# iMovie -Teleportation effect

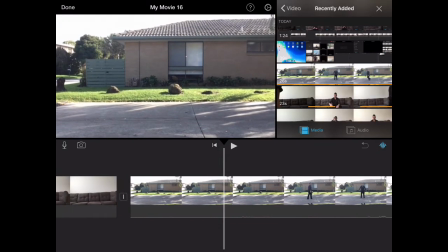So just like our last video now, I'm going to cut out the bit where it's empty.
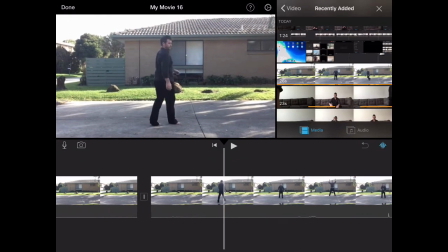I'm going to cut the bit out where I'm getting ready and moving into position.
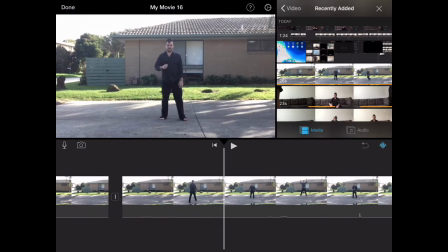So this time I'm going to find the right spot of me to teleport in as well. So I think it looks pretty good if you're sort of falling in. So I decide I'd jump in the air, and that moment just before I land,
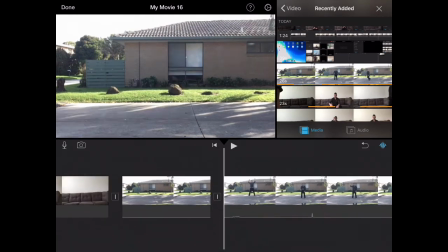that's where I give it a bit of a trim. So that way what you have is this
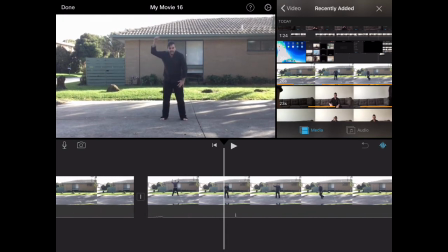sudden landing. And same with exiting, is that I'm going to do some kind of action or something like that.
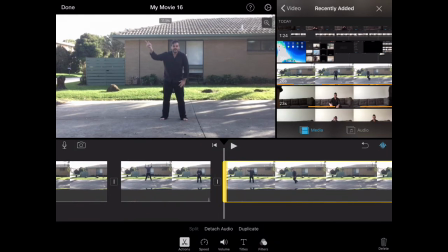In this case I just clicked, and then from there I'm going to trim. I'm going to find the bit where I have my empty space. So I'm going to trim out that section and put it in the bin.
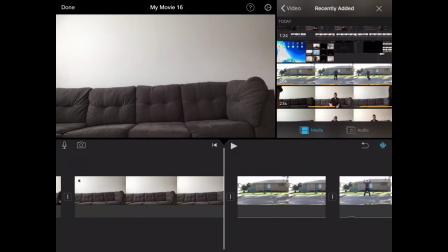And now we have our new section.
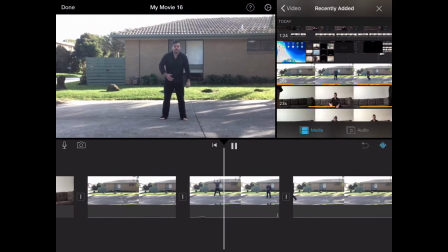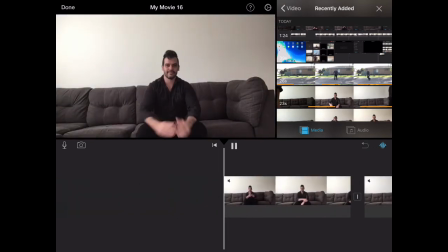Alright, so when you put that together, now you can see what we have is our first shot where we're standing there ready to teleport.
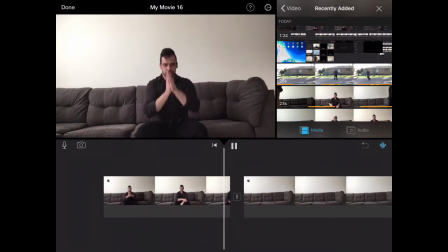I do my action, I disappear.
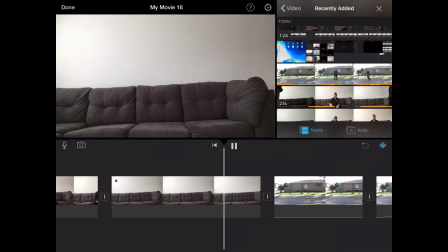You want to have a little bit of time where there's that empty set, but you can make it shorter or longer depending on what you like.
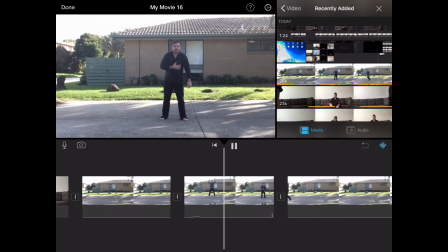Now my new spot, I suddenly appear, I do my action, and then I disappear.
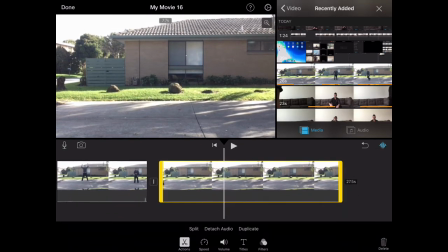And same as before, you can make this a little bit shorter, a little bit longer if you want to.
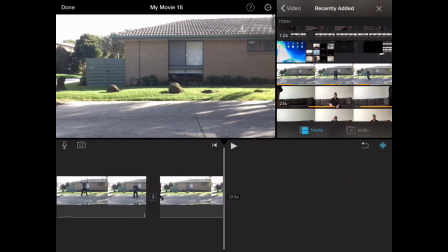It depends. Sometimes it's quite effective to have it really quickly going from one to the other. Sometimes it's kind of funny if you just see this empty screen for a while and you're wondering what's about to happen,
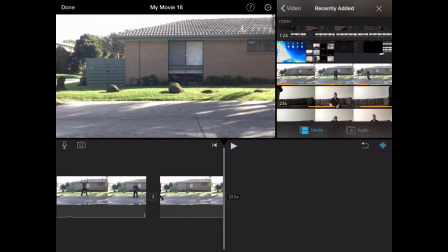and then suddenly you appear out of nowhere and fall from the sky. So you can play around with the length of time you want your empty screens of.
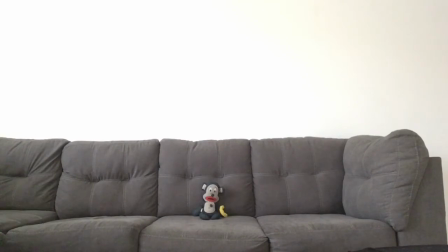Alright guys, so there's heaps of stuff you can do, so play around, because there's certainly a lot of other things, not just you teleporting, but you can make other stuff teleport too. It's just a case of mucking around and seeing what you can get to work. So what I'd love to see you do is have a great big teleporting adventure. So go from one place to the other, have things come in, come out, leap in the air and disappear, because you know what's time for me to do? Play the PlayStation. So if you really want, you can add some of those effects from last week when we were talking about the green screen in our last video. So you could do something like this.